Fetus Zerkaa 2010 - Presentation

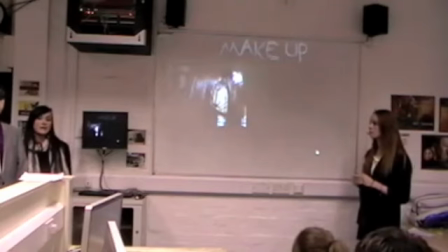We thought we'd like get together before we started filming and do a practice sort of makeup thing to see how long it would take, like any limitations. We got some inspiration off of YouTube. There was a video there, but it's not working.
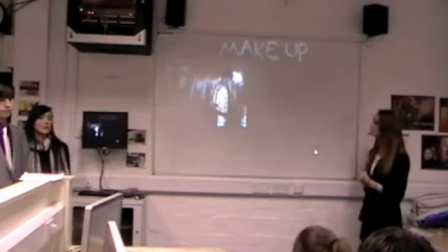So. We found out that it was quite hard to make like the protagonist look scary due to like limitations with the makeup we had and like our abilities and our budget.
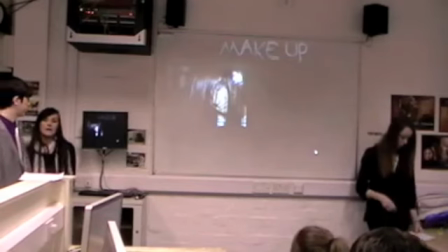So in the actual film, we decided not to show the antagonist's face too much because it looks more comedic than scary.
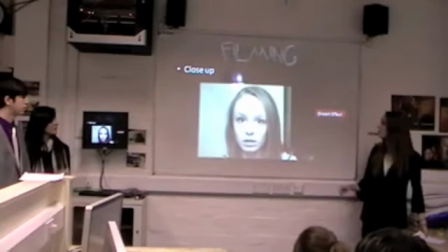And for our shots, we used a lot of conventional horror shots, such as the close up there, to build a relationship, to show emotion and build a relationship between the audience and the protagonist.
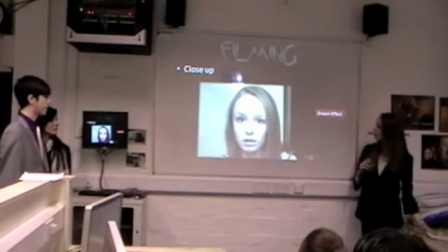We also used a dream effect on her to sort of make her look quite innocent and pure. We also used different horror shots, such features POVs and handheld tracks and close-ups and high angles, but we use the handheld tracks to make the audience feel like they're going on a journey with the protagonist.
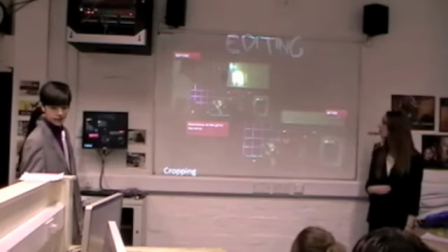When editing our piece, we used a software iMovie, and here's some of the things we did on this clip here.
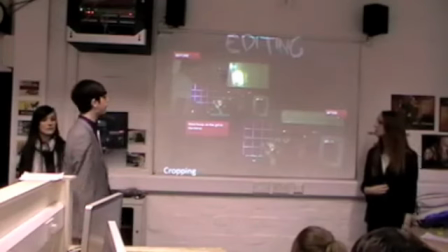As when we first showed some of our peers, we saw that no one was actually drawn to the girl in the mirror.
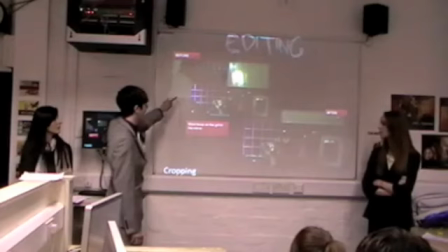He was more drawn over to the left side of the shot because of the main light sources there. There's a lot of objects scattered across the kitchen table.
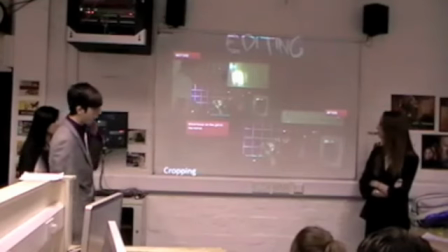So when we cropped the clip, made it more zoomed in. And after showing our peers, then people actually seemed more drawn over towards the girl in the mirror.
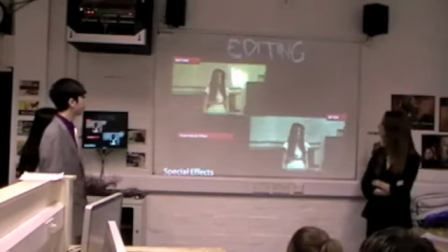So that we used crop in there. Another one here was when we initially showed this and actually just looked at ourselves, it looks rather comedic instead of being scary. So we added a sci-fi effect. This just gave her more of a, it made it more supernatural,
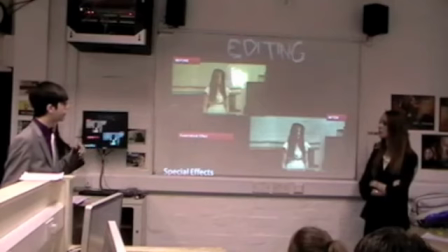and it just shows that the differences between the protagonist and the antagonist being different.
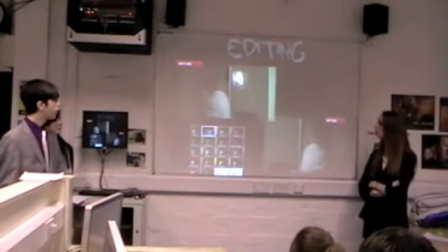And in our preliminary task, we learned about the 180 rule. And after we filmed all our stuff and come back to edit, we realised we actually broken it.
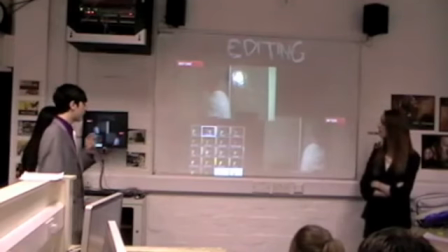So luckily we found an actual effect on iMovie that allows you to flip the clip.
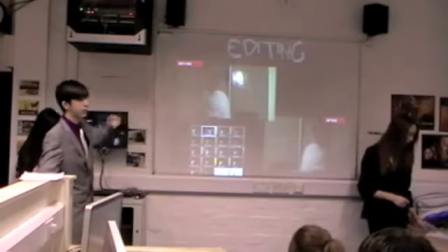So basically just turns it completely around. So you see there, the previous scene was actually walking from the left to the right, but before it was, that was going right to left.
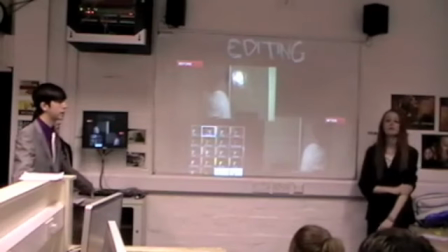So after we flipped it, it made it feel more continuous and gave up a more professional feel about it.
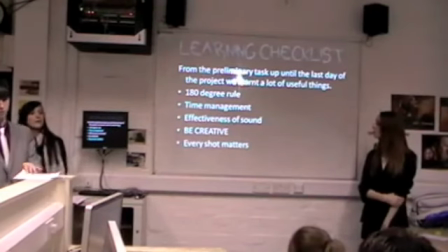Yeah, as Josh just said, since the preliminary task up until the last day of filming, we learned a lot of things.
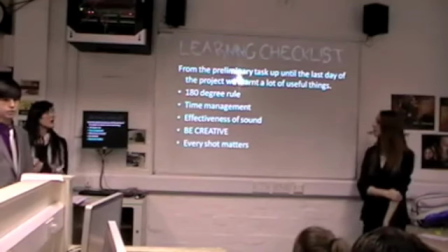One being the 180-degree rule, another one being time management. We found that we spent too much time planning and perfecting the idea of our product,
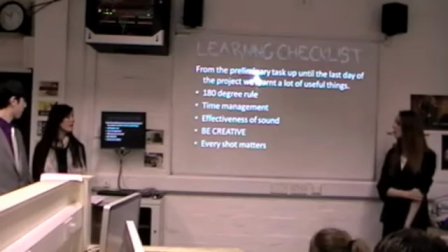not realising when we actually come to film it that we'd actually have to reshoot most of it anyway. So yeah, that time management was a big thing that we learned, and also maybe if we filmed a bit earlier, we would have had more time for the sort of adjustments. We also learned about the effectiveness of sound, found that was probably one of our favourite parts of our film,
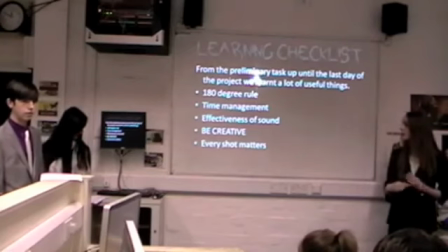because we used a lot of syncing to music to give our film a more professional feel. We also used a lot of incidental music throughout to build tension and show key bits of the film,
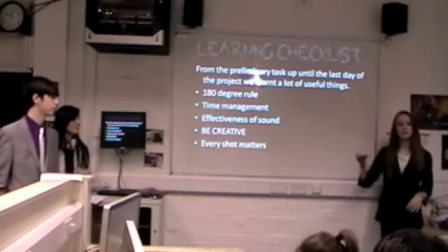that when the girl's walking along in the mirror, we used incidental music so that the audience is even more drawn to it.
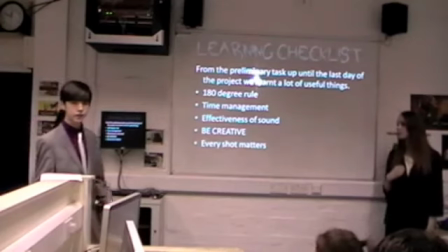In addition to that, we also learned to be creative, because a lot of our actual part of our film, such as the montages and the chasing, actually was brought up on the spot of location. We actually thought of it then. So in the end, our storyboard was actually rather different to what we actually initially planned. But overall, we felt this made our film look a lot better than we actually previously expected it to be.
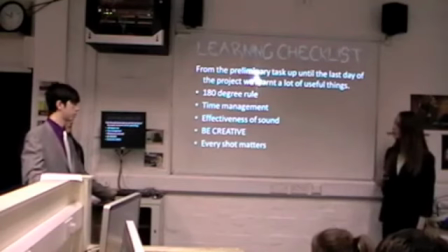Yeah, and then with every shot matters, like Josh said, we learned that when we was looking at our storyboard, we found that the middle bits, we had a lot of irrelevant shots in there that didn't build any tension. So we replaced them with things like tracks and POVs to make them more interesting.
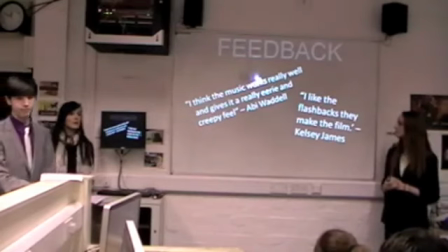We got quite a lot of feedback from our film from peers in our year.
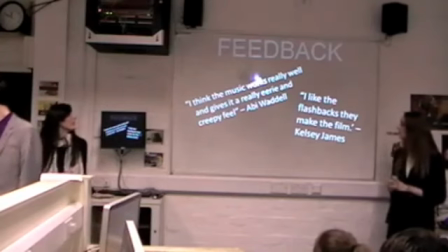Someone said that they think the music works really well, it really makes it creepy.